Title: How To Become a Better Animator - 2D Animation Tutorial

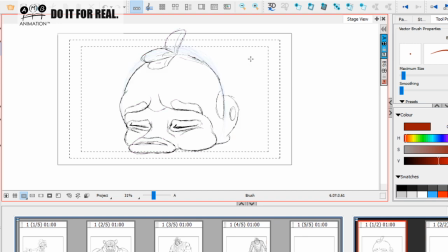1737s
Always push it and then take it down later. Okay. Okay, so I'm gonna make sure that I've got him grounded in the same kind of grounded feel.
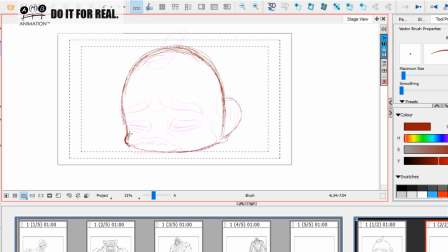1756s
Notice I still want this little bulbous effect of him like this, coming up here like this, and I'm having this coming down like this. Notice how like I'm working that silhouette, Sean, thinking what do I want, okay?
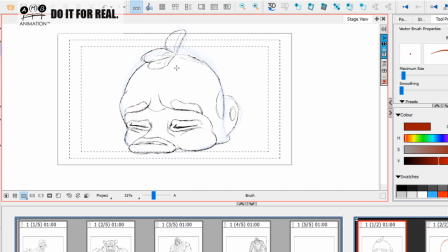1773s
Now I might have this reverse curve just a little bit up here, just to maybe, that might be a bit of fun, just to reverse the curve of this back thing here like this. And we're going to have this come up here like this.
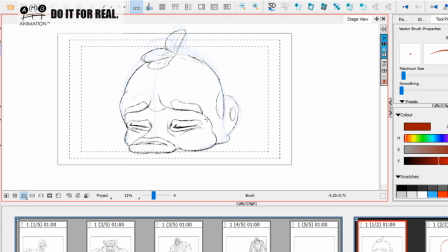1788s
Now we don't want it rising too much, so I'm going to think about the face mask coming up here like this. We still want him kind of sticking to the ground, okay? Now the squash and stretch will occur, okay, in his eyebrows, okay,
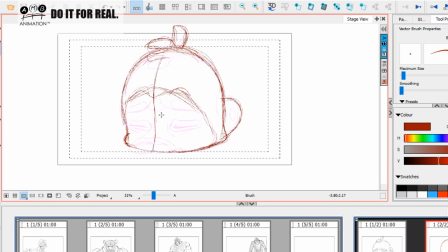1808s
in his eyebrows, and his eye line is going to change. So here his eye line is like this, okay? So now I'm going to want to either straighten it or just indicate. I really want to indicate a slight up on the eye line, Sean. I want to indicate a slight up.
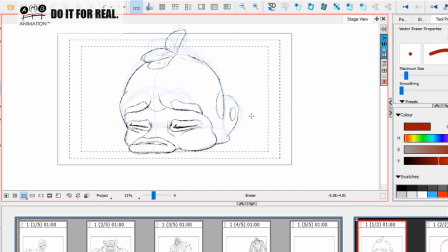1824s
We're going to maybe I'm going to see, the reason I've got my light box on is I'm not really paying too much attention to it. But when you're doing subtle stuff like this, I'm not doing it for form and volume.
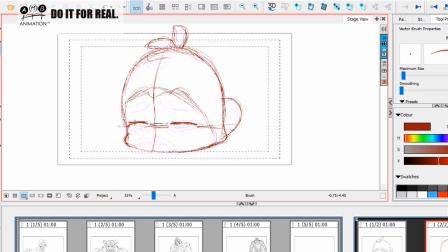1838s
I'm doing it because I want it to be subtle. So I want to just about see what's underneath, but you don't want to be focusing on what's underneath. I'm creating a map, okay? And then I'm going to kind of take that away. Now what I think will be nice is, okay, we've got his mouth kind of coming this way.
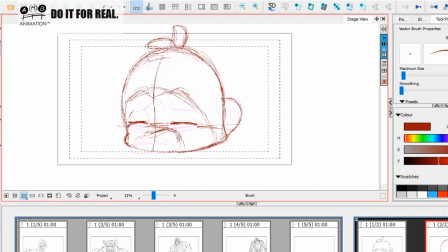1857s
So as he's breathing in the air, I might want to angle his mouth up to one side just a little bit. You've got some nice mouth shapes, but I might want to angle his mouth up to one side just a little bit as he's bringing it in.
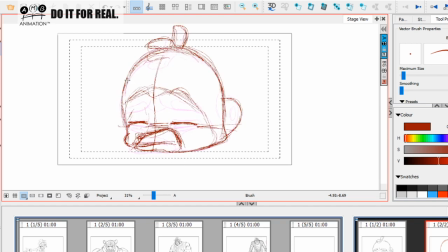1873s
He's bringing it in and out. So I'm going to do something like this, okay? I'm going to do something like this. And then I'm going to kind of turn off my light box because it's beginning to affect my drawing. It's beginning to affect my drawing. So I've kind of got an idea of where everything needs to be.
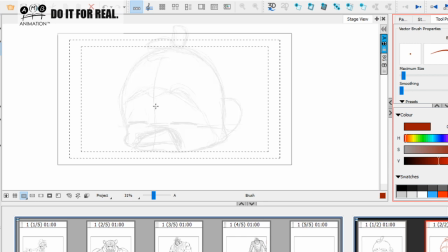1891s
Now I'm going to focus purely on getting the life into this thing. Okay, so I'm going to focus more on the mouth shape first, because I feel that that's really going to drive the eyes.
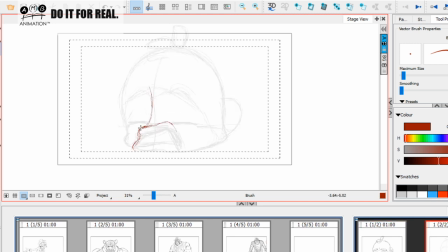1909s
Okay, I'm going to focus on this mouth shape. I'm going to bring it up, and I'm going to bring it in over to the side like this. Okay, so his mouth is opening. Now I need to kind of have it.
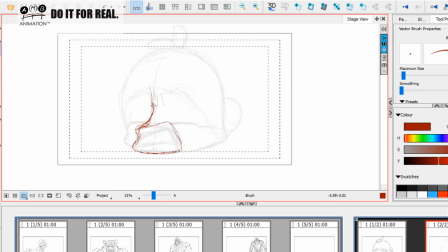1927s
I'm going to have it coming. We want to have the 3D element of that mouth coming in here like this, and we want to feel the upper contouring section here like this.
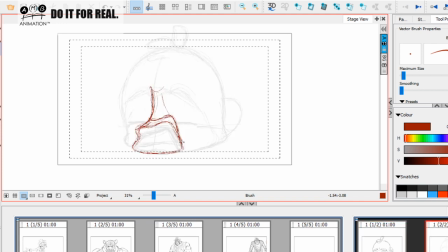1944s
Okay, so notice how I'm dealing with the outside shape first. Okay, and now maybe we have a little bit of the side of the lip there like this. That's going to push the cheek out. It's going to push the cheek out this way.
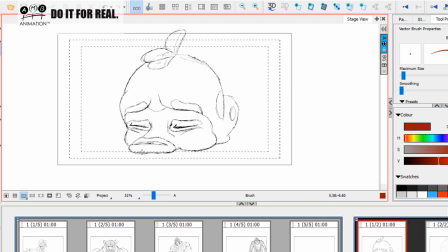1961s
See, no, I'm really giving you this stuff, Sean. I want you. I can see that you're going to soak up this information, and hopefully magic things are going to happen to your work,
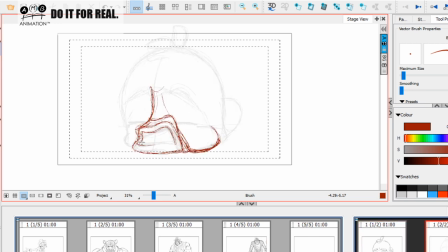1974s
the way it did for me when my mentor just sat with me and just showed me a few things, and man, things just really started to click for me.
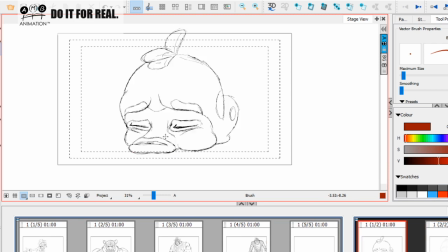1986s
Okay, now some of you watching at home, hopefully that's happening to you too, but just understand that Sean is already at a certain level right now. Okay, so we don't get upset if it doesn't quite happen the same way. We are all at different stages in our journey.
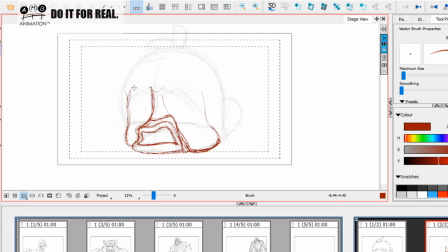2004s
Okay, so now I'm going to think about how these cheeks are going to be working this up of these eyes. I want to really kind of get the eyes coming up here like this, and get these eyes coming up and around here like this.
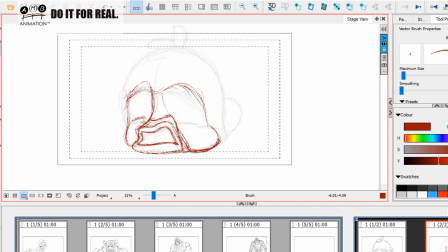2023s
And now I'm going to change those eye lines like this. We don't want just to drag his eyes up. We don't want floating eyes on the face.
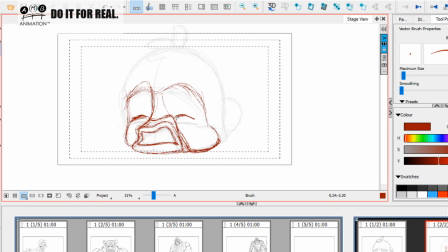2037s
I want to feel the air coming into him breathing in air, stretching higher, really playing the squash and stretch. See, to do this stuff well, this is another thing. If I don't care if I spend the whole tutorial on this sleep cycle.
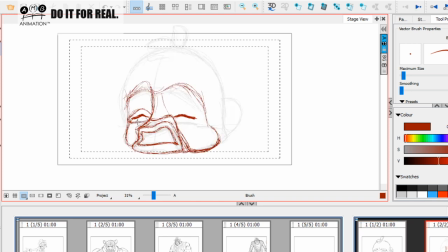2055s
I'll do whatever I feel is necessary to get this across. Actually, look, to do something like this well, like everybody talks about animating fights and all this super advanced, well, seemingly advanced movements, but I'm telling you, like,
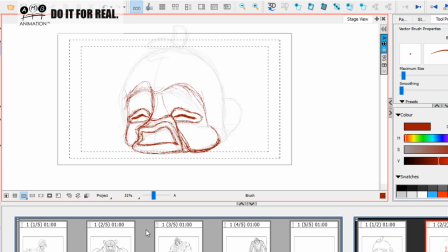2071s
I was planning to break down some Princess Mononoke for another live stream the other day, and seriously, they're just such big, broad movements that you can get away with murder in those things. So hopefully what this is showing you is just how involved it is to do something
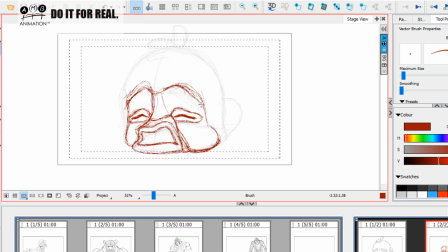2087s
so subtle and perhaps not so interesting as a guy snoring, but how to do it well, just how much skill a Disney artist has. Just how much skill and how involved it is, and how hard it would be to get something like this approved back in the day
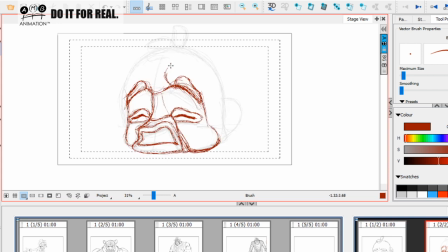2108s
on one of those classic animation feature films. Because I'm telling you, it was sometimes, people would be losing their sleep over things like this. People would be losing their sleep over silly little things like a blob snoring.
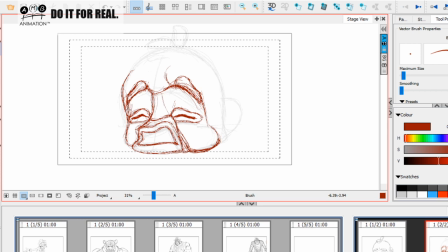2128s
I'd be getting the bus home, with nothing, or train home, 2-hour train ride home sometimes, with nothing but, anxiety of, I didn't get it approved. Why didn't it get approved?
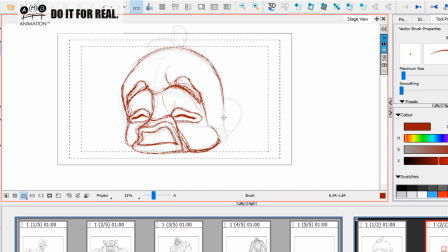2144s
When I was starting out working on these kind of things. And that's the level that you had to be. I don't like to poo-poo on anybody. I don't like to talk ill of new studios and new young animators and things like that.
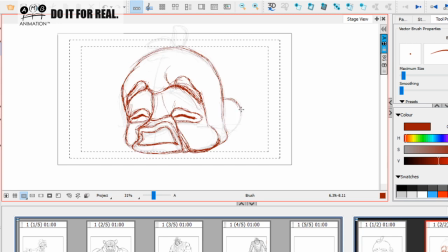2159s
But if I don't share this kind of information, they will never know, and they will never understand what I mean by real animator training, what I mean by the kind of skills and the kind of
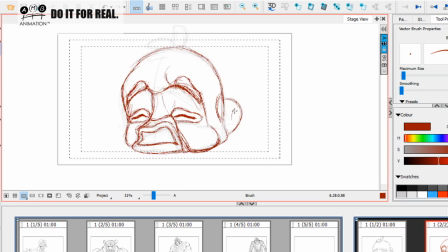2174s
expectations that animators you used to have for an animator back in the day. Don't worry, Sean. I'm going to talk you through all of this stuff as I'm moving on. I think, so I'm drawing this out. I'm working it out, and then I'm going to explain to you what it is that I've done here.
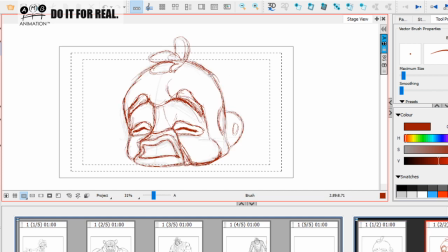2192s
So here we see he's kind of what I think could benefit, because he's taking in a little air up here. Let's gain a little bit of mass in his head here like this. Right, now let's delete that. And let's have his mouth in here like this. Okay, so we can see he's inhaling now.
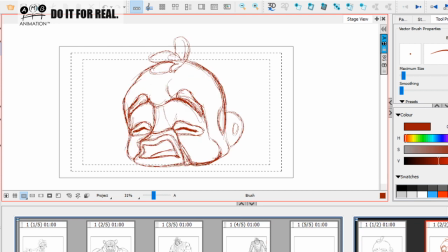2211s
He's inhaling in his sleep, and he's growing in his head size, and he's but his eyes are not rising up too high. We're just changing the eye line, and we're really and I might even put in a few stretch lines here.
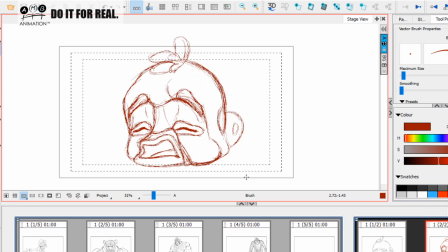2229s
We're really kind of pushing the squash and stretch on those eyebrows.